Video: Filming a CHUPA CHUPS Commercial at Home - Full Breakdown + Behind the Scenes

Oh, so you stayed for the BTS. Thank you very much for that. So what's the first thing you actually need for such a complicated shooting? Yes, exactly. A storyboard.
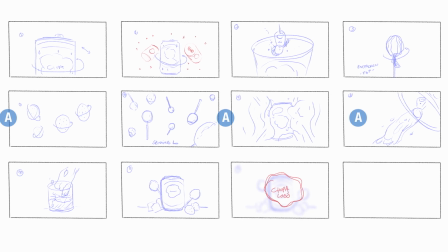(0:44)
Always prepare before you actually shoot and think about what you actually want to achieve with your shots before creating them. It makes life on set so much easier. With that said, let's get into the shooty part of making commercials.
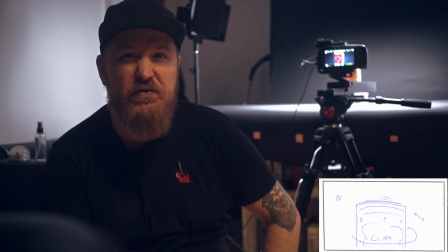(0:58)
We have a pretty complicated setup for my taste.
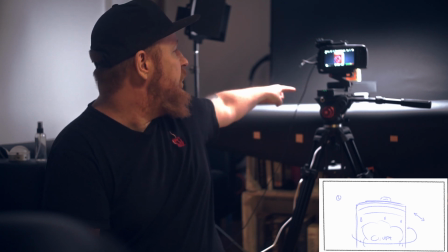(1:02)
We have first my slider, then the BMPC on it, then we have a rotating device, and we have 3 different lights, but I'm going to show you that now.
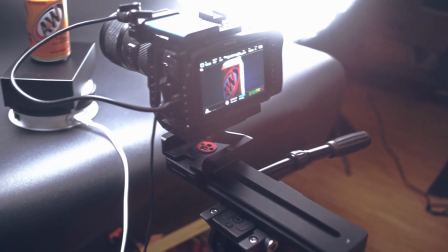(1:11)
This is the slider and BMPC 4K setup. Got it on my trusty tripod.
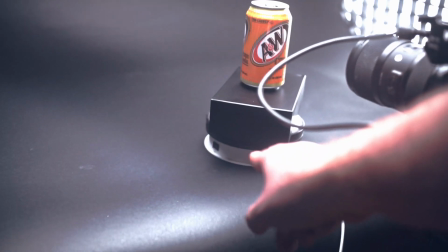(1:16)
This is a smarter mini slider, and then we got a 15 to 20 euro rotating device from Amazon.
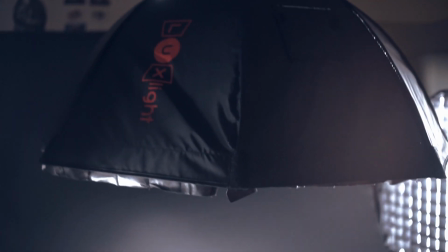(1:22)
Godox SL60, one of the 2 that I have, and it has a
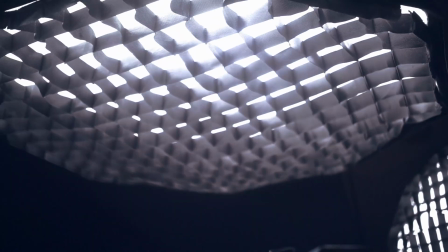(1:27)
75 centimeter dome with the honeycomb grid to project the light down onto the product itself.
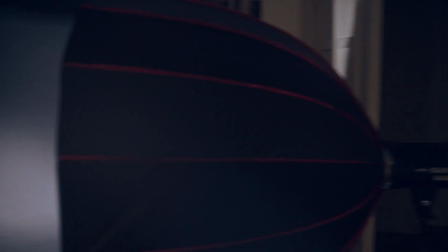(1:34)
And then we have another Godox with the 90 centimeter low fuzz soft box and another
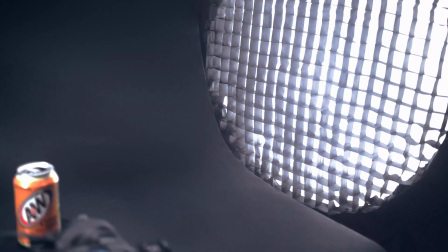(1:40)
honeycomb grid to actually protect it from spreading too much light onto everything else except the product. And this here is the final shot that we're going to have, but with the actual product.
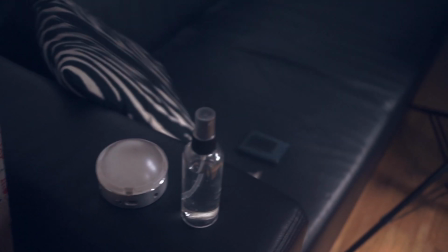(1:53)
And this bottle here makes some mist that actually makes the product look like it's really cold.
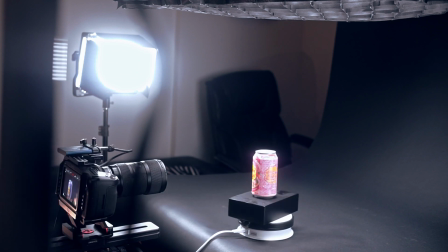I think the first shot actually worked pretty well. Now let's go for the second shot.
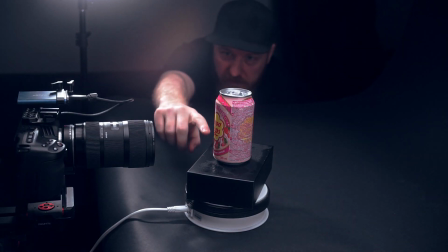(2:12)
A real close-up shot of the strawberry and cream typo,
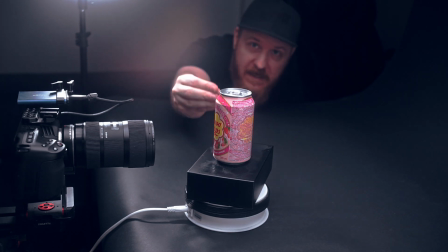(2:17)
so that we visually actually get what is inside the bottle before actually showing the ingredients.
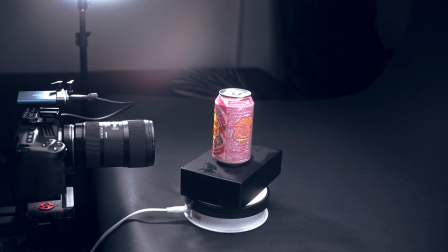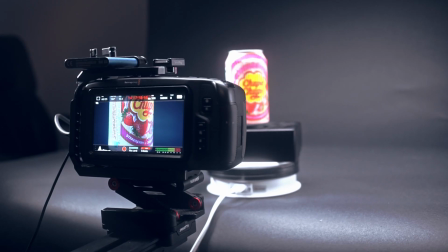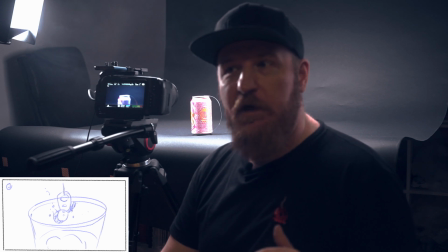(2:36)
The next shot is actually pretty simple, even though the end result is not really simple because there's a lot of animation involved.
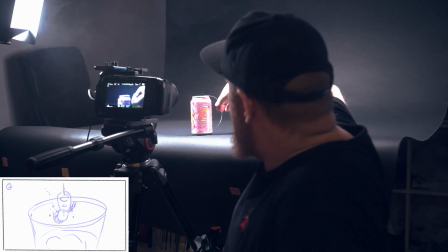(2:44)
I just tied a fishing rod
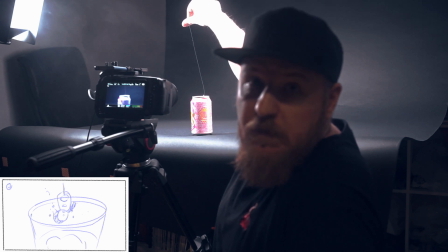(2:49)
around the opening mechanism to actually pop it invisible,
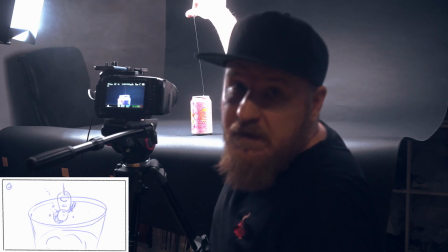(2:54)
and then I'm just going to mask the fishing rod out in the end.
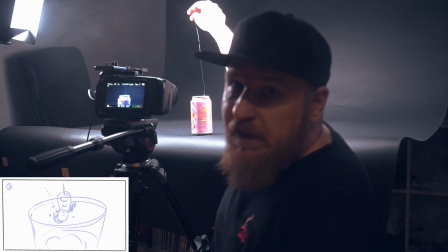(2:59)
Hopefully this works, because this could be pretty complicated and I only have 2 of those cans here right now. If not, I have to buy some more. We'll see. Let's try.
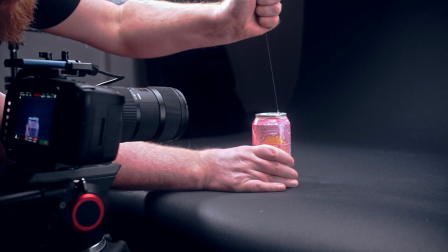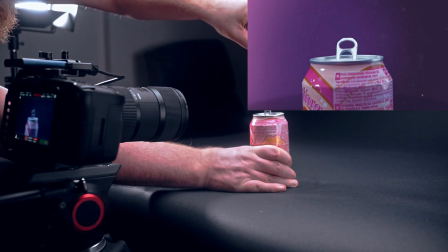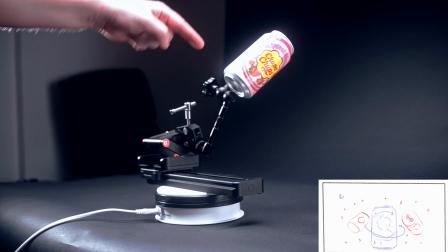(3:19)
It's actually my slider paired with the magic arm, and then I taped the product onto it.
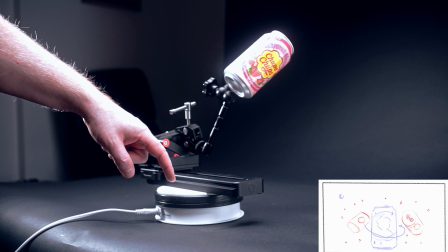(3:26)
And then we have, for the parallax movement, the turntable,
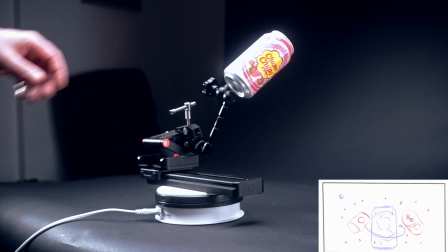(3:29)
and everything moves in space so that the camera actually picks up quite some good shots.
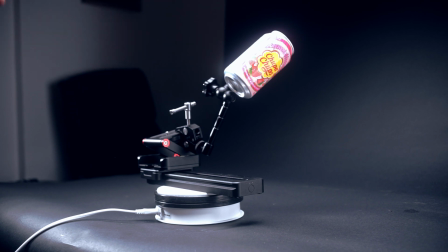(3:36)
I need 3 in total, 2 different variations of the same thing, and 1 standard shot that is just moving. And let's do that.
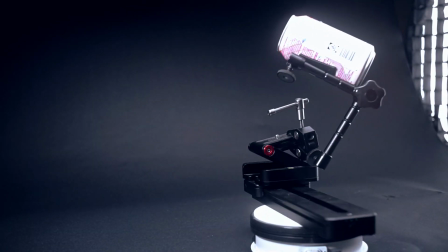I then put those 3 shots into Resolve, color corrected them, then put them into After Effects, keyframed the positions, and after that speed ramped everything. After that I masked them, replaced the background with something I prepared a couple of hours before, and prepared for the next and most time consuming thing in this whole project: frame by frame animation.
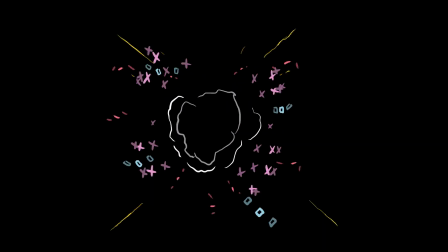And this is how the shot actually looked when everything is combined.